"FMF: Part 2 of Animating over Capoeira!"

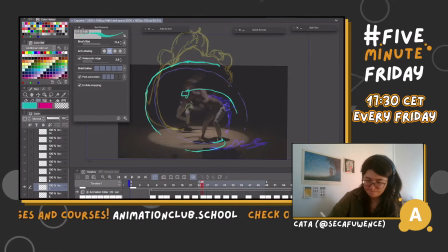Mm-hmm. Like this. It's gonna work, I promise. We did this last time, it worked.
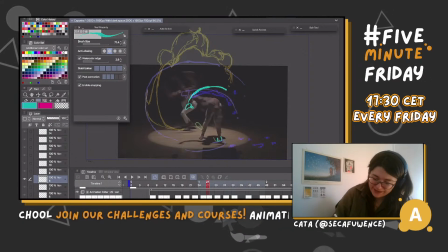There we go. Bam. Bam.
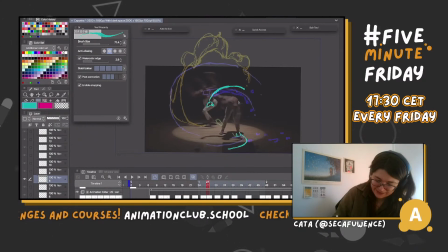And I think maybe.
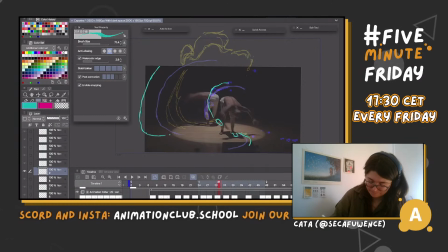Mhm.
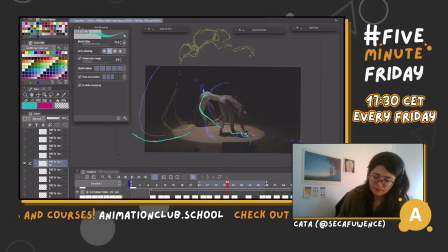I think probably the force of the.
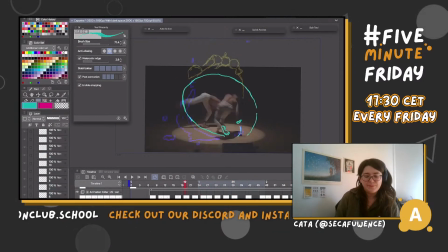I want it to look more like whips because this is more like fire, like arcs. I want this to like hurt. I want it to be like a very bad slap on the face, you know? That's why I wanted to kind of whip.
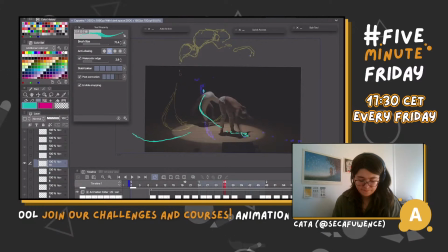Whip. Oh, wait, give me a minute. I think I left my dog at the balcony.
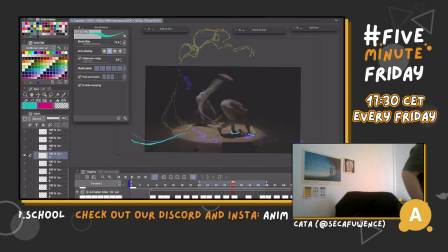There she is. Oh,
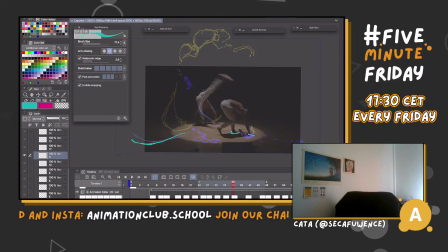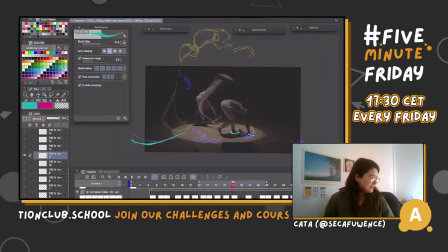Poor little thing.
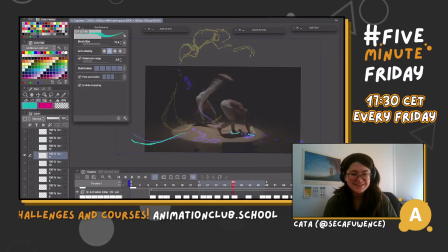She doesn't want to show herself.
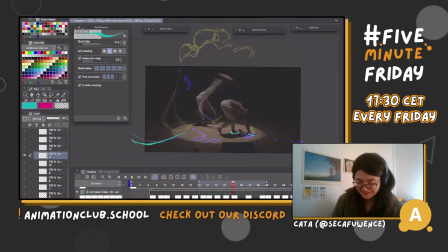Poor little thing. Don't worry, she wasn't there for long. Ow. I guess she's very grateful.
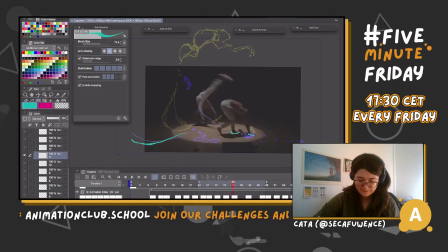Let's see. Bum, bum, bum. I want this like this. I want this to fall.
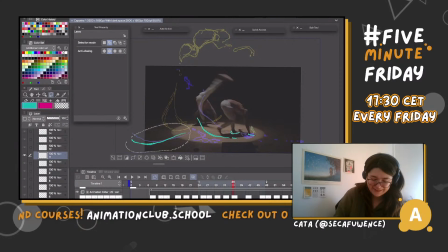And I think I want it like maybe here. Yeah, I want it to ricochet.
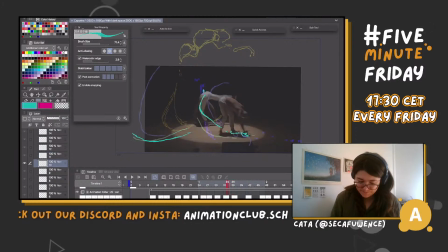Some water, but the hand wiped it.
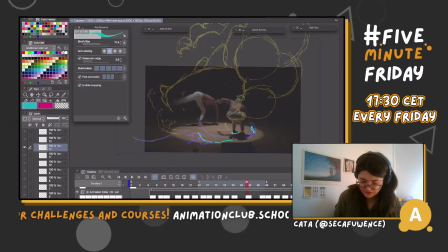Crash, I think, over here. And I think this will go like this. Yeah, it's just that it's
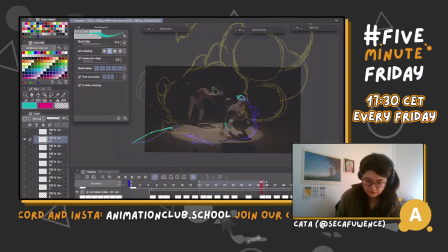falling like that. Oops.
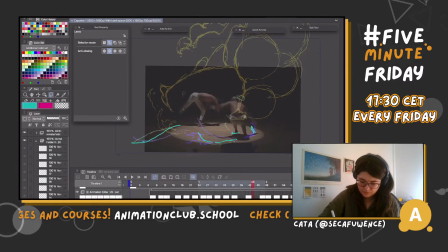And let's gather it up like this.